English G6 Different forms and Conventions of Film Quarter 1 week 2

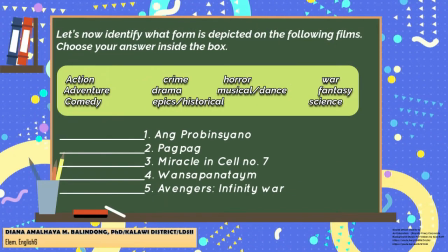260s
Let us now identify what form is depicted on the following films.
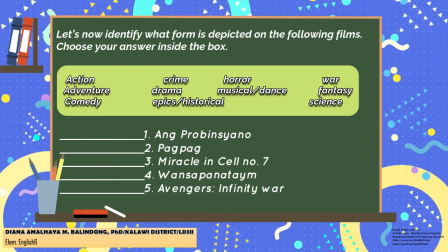266s
Choose your answer inside the box. I'll give you 30 seconds to answer it.
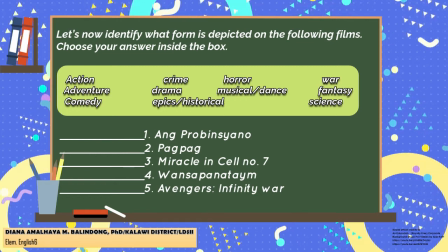273s
Let's start!
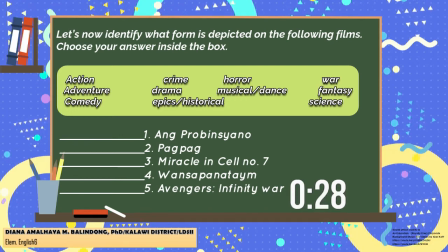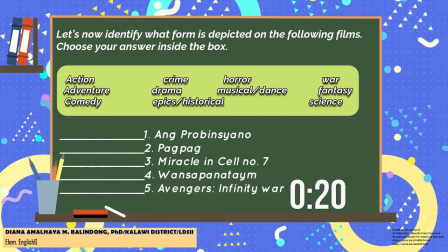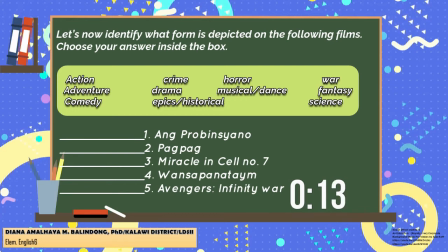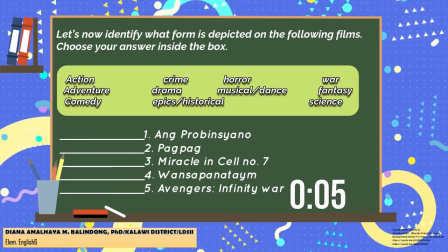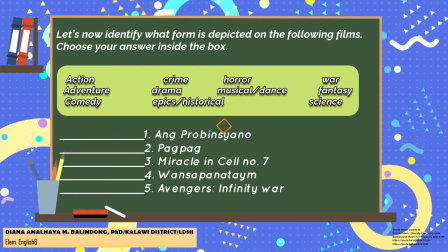305s
Are you done? Let's check your answer. Good job, kids! How was your score? Very good! In order to communicate key messages to an audience, producers of films use a certain conventions such as lights, blocking, directions, and characterizations.
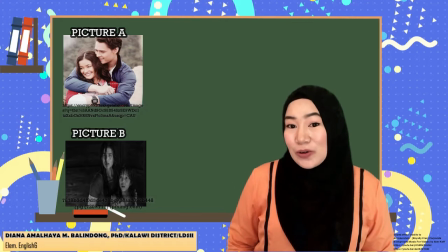341s
Now, take a look at these pictures.
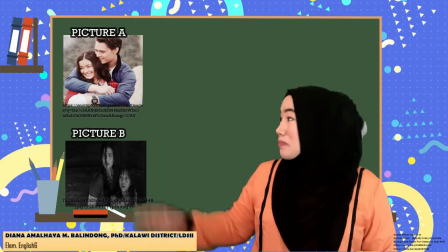345s
What have you observed in picture A and picture B?
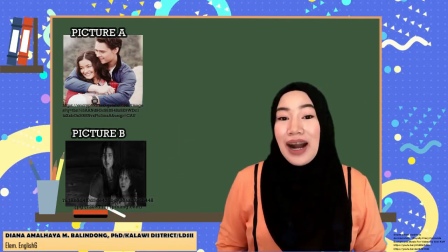352s
Right. Picture A used bright light which make the scene more realistic,
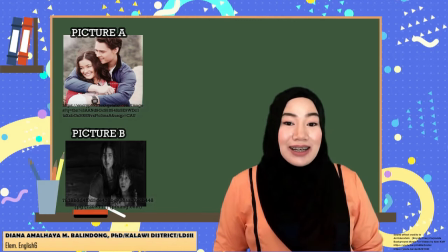360s
while picture B used dark light which conveys scary atmosphere.
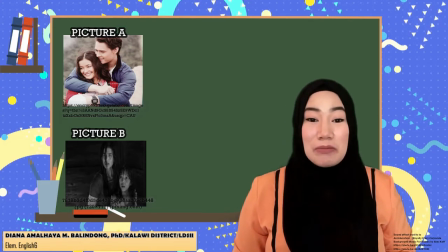367s
Why do you think proper lighting is important in capturing images and videos?
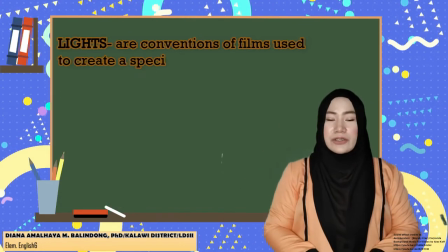374s
Let's find out. Lights are conventional films used to create a specific atmosphere.
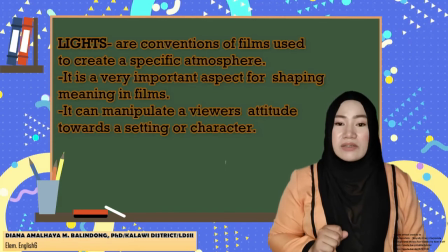381s
It is a very important aspect for shaping meanings in films.
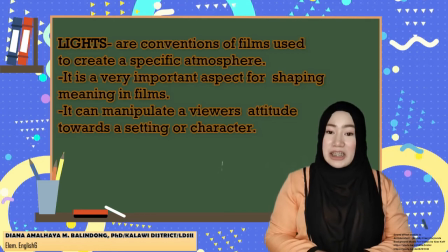386s
It can also manipulate a viewer's attitude towards a setting or character.
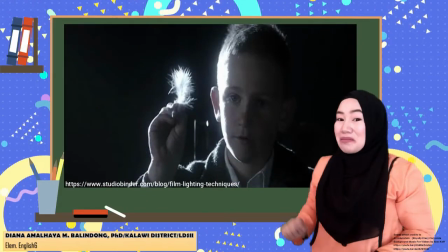393s
Now, take a look at this example. What can you say about this picture?
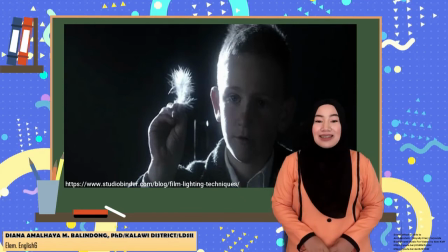402s
Yes, in this effect, the backlight hits the side of its subject's face.
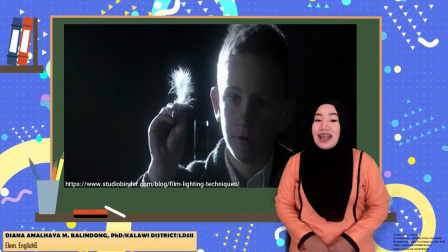409s
It can create an angelic rim of light,
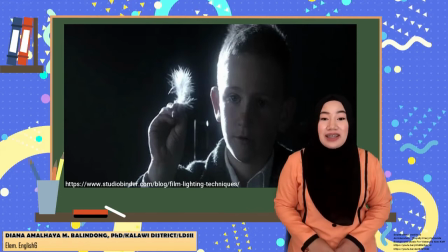413s
while a very soft field light keeps the face illuminated. Are you ready for another activity? Great! The title of this activity is Spot the Difference.
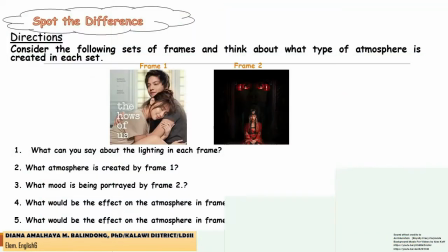431s
Directions.
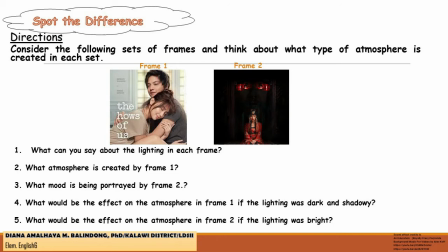432s
Consider the following sets of frames and think about what type of atmosphere is created in each set. Number 1. What can you say about the lighting in each frame?
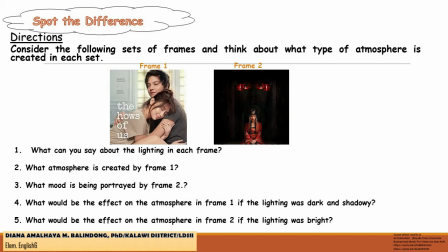448s
Number 2. What atmosphere is created by frame 1? Number 3. What mood is being portrayed by frame 2?
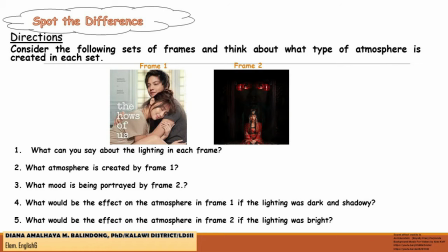461s
Number 4. What would be the effect on the atmosphere in frame 1 if the lighting was dark and shadowy? And number 5. What would be the effect on the atmosphere in frame 2 if the lighting was bright?
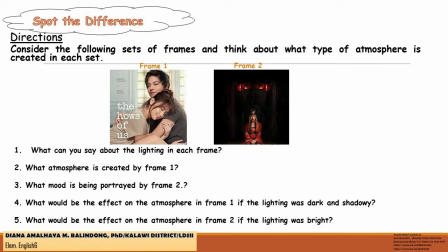480s
You have 1 minute to answer. Good luck!